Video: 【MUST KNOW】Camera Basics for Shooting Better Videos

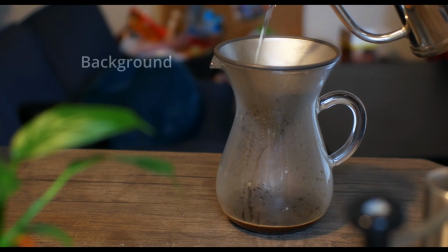(4:01)
If I use a larger depth of field, you can't really focus on the glass coffee server thing where the main action, making coffee, is being made. So I used a narrow depth of field for this scene. Using a large depth of field can show more things in the image, which allows viewers to understand what is going on in the scene, leading to more freedom of how the viewers interpret the whole scene.
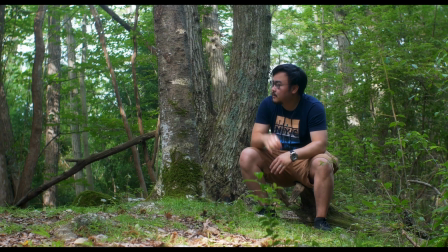(4:34)
And here's an example.
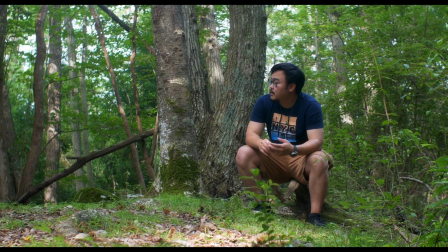(4:36)
I'm sitting here in nature and I want the viewers to experience what I'm feeling being surrounded by nature.
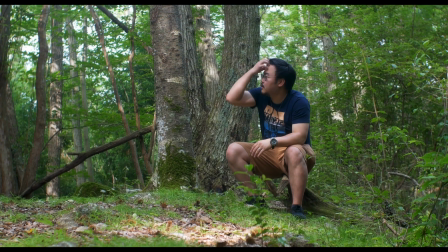(4:44)
If I use a narrower depth of field and focus only on me,
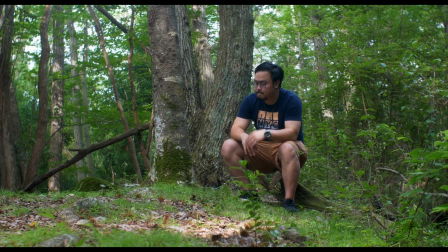(4:49)
the viewers cannot really embrace the feelings of being surrounded by nature, which is what I want to express in the scene.
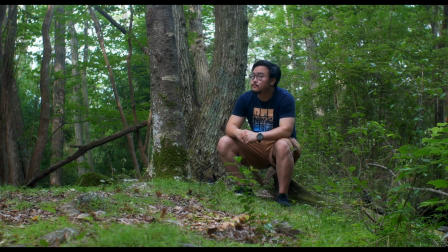(4:58)
So I used a large depth of field. Of course, there's more in-depth explanation of depth of field, but for now, you just gotta know what I just told you. And I will make another video focusing only on depth of field in the near future, so make sure to stay tuned.
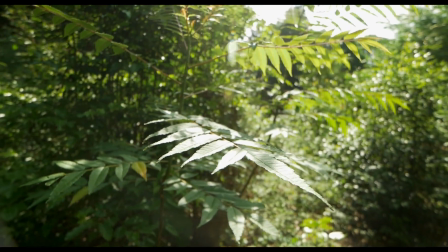When thinking about depth of field, something called aperture plays a really important role. Aperture is basically the opening of the lens that lets light into the camera sensor. By adjusting aperture, you can adjust the amount of light that comes into the sensor, and you can also adjust depth of field. To utilize aperture properly, you also need to know f-stop, which indicates the aperture. And f-stops are generally written like this: f1.4, f1.8, f2.0, f4.0, f8, f16, and such. And here's what a lot of beginners get confused with. Lower f-stops mean larger apertures, and higher f-stops mean smaller apertures.
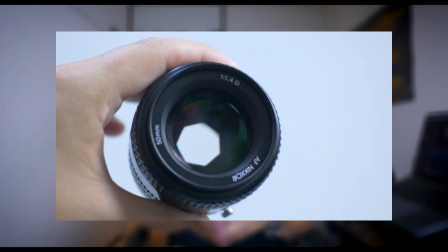(6:26)
It's like this. So look at this lens that I have here.
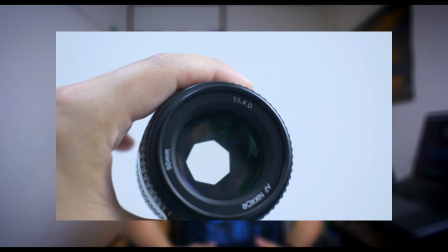(6:31)
Any lenses have their lowest f-stops written somewhere on them.
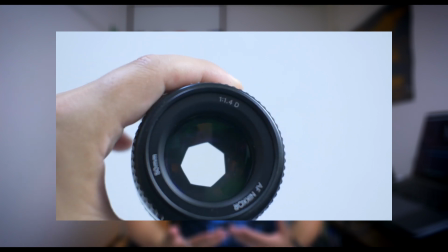(6:36)
For this lens, it's shown in the front part of the lens, right here.
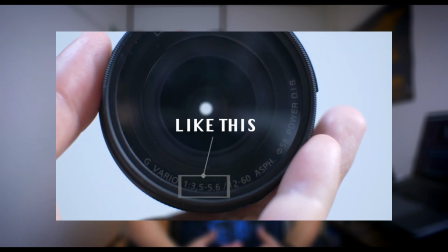(6:42)
Some zoom lenses have two f-stops written like this,
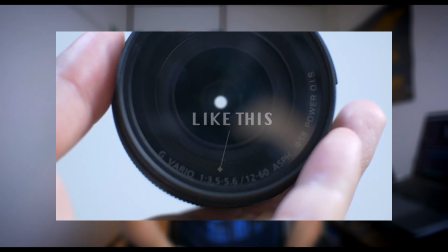(6:46)
and this means that the lowest f-stops change if you zoom in and out. Anyway, I will show you how aperture and f-stops are related.
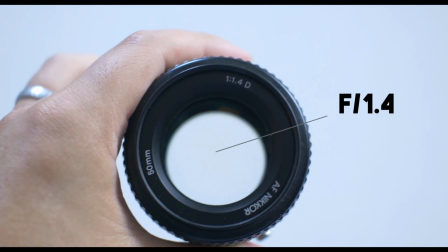(6:57)
This is at f1.4,
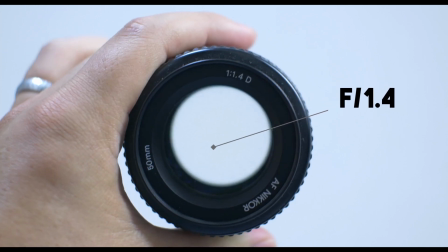(7:00)
which is the lowest f-stop of this lens, meaning the largest aperture of this lens.
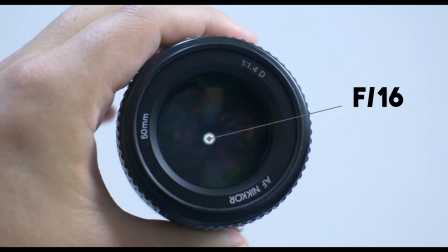(7:07)
And this is at f16, which is the highest f-stop of the lens, meaning the smallest aperture.
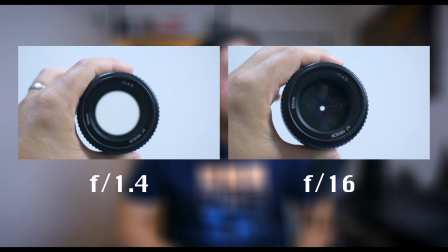(7:14)
You see, at f1.4, the lens is wide open, which allows a lot of light to come into the lens,
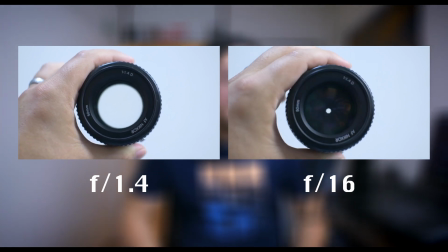(7:23)
and at f16, the hole of the lens for the light to come in is very small. So now you might be wondering, what do aperture and f-stops have to do with depth of field? The answer is actually quite simple. The larger the aperture is, the narrower the depth of field. And the smaller the aperture is, the larger the depth of field. So another way to simply conclude this correlation is the smaller the f-stops, the narrower the depth of field, and the larger the f-stops, the larger the depth of field. It's pretty simple, right?